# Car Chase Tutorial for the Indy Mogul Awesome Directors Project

Hello, Indy Mogulers. Do we say that? Yeah, Indy Mogulers. Okay. And action. Hello, Indy Mogulers. We are West Havenbrook Productions.
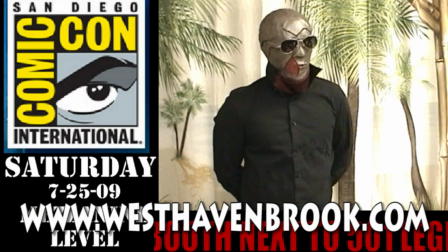I'm John. And I'm Justin. And we are very proud to be this month's Indy Mogul. You want me to do it? You want to say that? And we are very proud to be the Indy Mogul Awesome Directors for the month. The next 4 weeks, we'll be taking you behind the scenes of our action-packed web series, The Danger Element, and teaching you some tips and tricks for making an awesome action film without a lot of money.
Do you need an ambulance?
This week, we're going to be showing you how to cheaply and
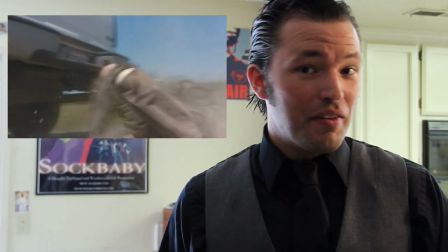safely create a car chase sequence, much like the one featured in episode 1 of The Danger Element. This scene includes driving, fighting in the back of a truck, and doing lots of other cool stunts. To create all these things, you're going to need the following things.
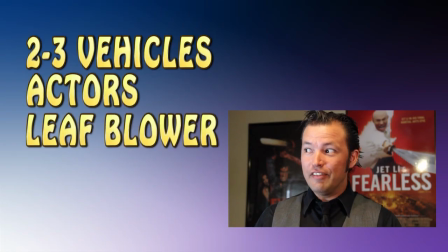2 to 3 vehicles, your actors, a leaf blower, good technique, and awesomeness. First things first, with any action sequence, you need to pre-plan your entire scene with either a storyboard or detailed shot list.
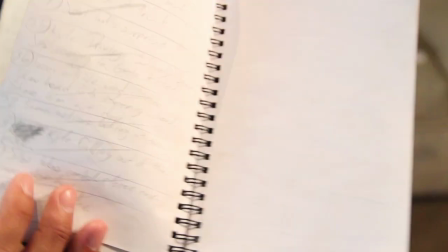On The Danger Element, I chose to use a shot list, but you can use either technique, that's just my preference. But it's important to plan your shots ahead of time. For one, it will help you make sure that you get all the pieces of the puzzle that you need to make a good sequence. Also, it helps all of your crew get on the same page. It can be kind of dangerous with vehicles and stuff. You want to make sure that everybody's on the same page. Right, Ben Page? That's impossible. Good. As part of your pre-planning process, you might want to watch some chase scenes from movies that inspire you, that you might want to emulate as you plan your chase sequence. Like the car chase from The Matrix Reloaded. When they're fighting on top of the tanker truck. Yeah. Oh yeah, okay, that's pretty cool. We should also do when Harrison Ford was running on top of the tank in Last Crusade, with the tank treads and everything. That's a classic, I like that one. Really good. What about when Toonsis drove off the cliff? And he blows up. Yes! Yeah, I like that too. We should also do like when Val Kilmer jumped off the building to get away from Nicole Kidman's claws, and he landed in the Batmobile to escape. Oh, yeah! That's what I'm talking about. Batman We got it, man. Yeah!
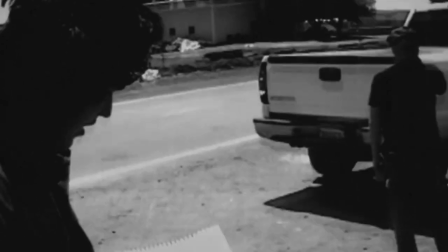Once you have this, you can start to break down different shots that will be filmed the same way. For the car chase, we had 2 different kinds of shots.
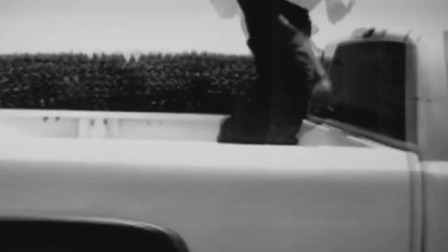Fake moving shots, where we actually just parked the car on the side of the road and made it look like it's moving, and actual moving shots. It's better to film all your non-moving shots at one time, and then film all of your moving shots at once. This is all part of that pre-planning. You're going to figure out exactly what you need and break it up into the 2 categories. Once you're set up for one type of shot, you can just get them all out of the way before moving on to the next type. This will be shot out of sequence, but it's going to make things move a lot faster. Trust us. It's going to be easier on everybody.
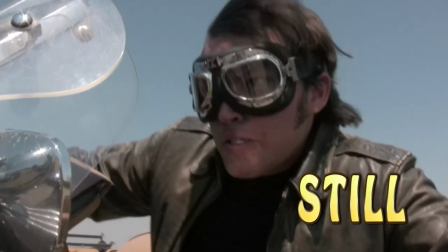For example, here's part of our finished car chase scene, just to show you which shots were actually moving and which ones were still, and how they integrate together.
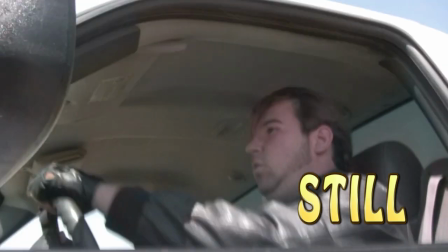You get the idea. You're pretty smart. Now let's break down tips for filming each of these types of shots.
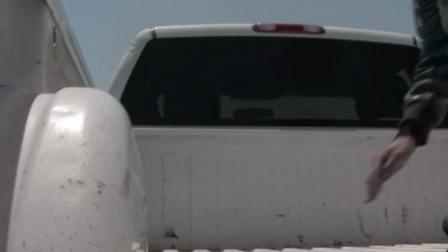First up is camera shake. Since the car's not actually moving, camera shake gives the illusion of speed and danger.
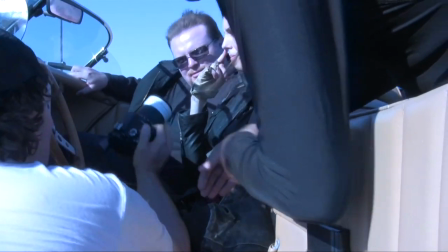Second, always shoot from a low angle. This way, all you see is the sky, and you can't tell that the car isn't really moving.
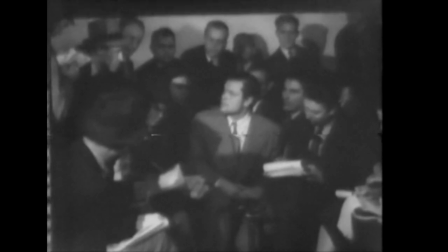Also, as Orson Welles will tell you, low angles look cool.
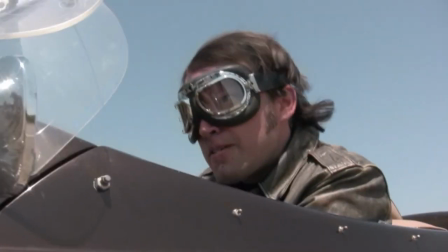And last, but certainly not least, is fake wind.
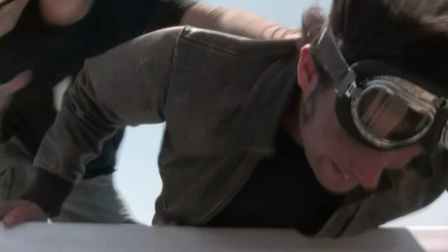A cheap leaf blower like the one we use only costs like $100, and that hair whipping in the wind really helps sell the illusion.
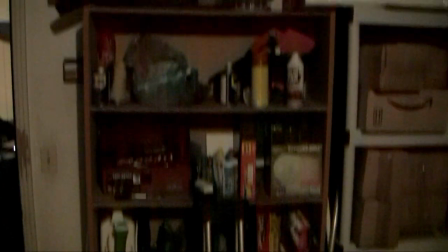If you can't afford a leaf blower, ask around. Someone's parents might have one in the garage.
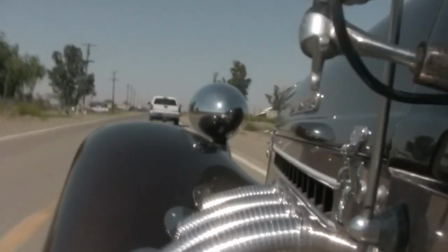Before we start talking about real moving shots, let's go over some basic safety tips. 1.
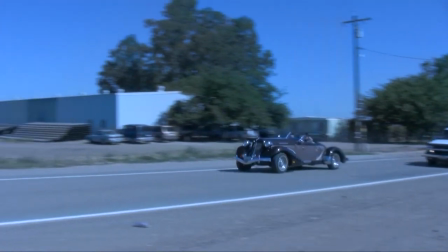You don't need to drive fast to sell these effects. You can drive slower and still make it look cool.
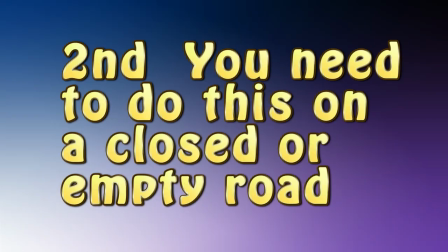2nd, you need to do this on a closed or empty road. We used a country road way out in the boonies where there was no other traffic.
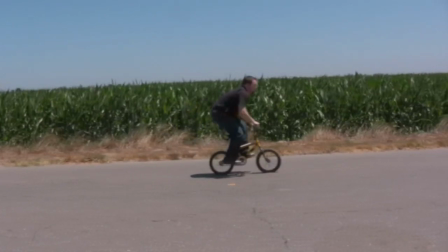Do not try this in a town or city.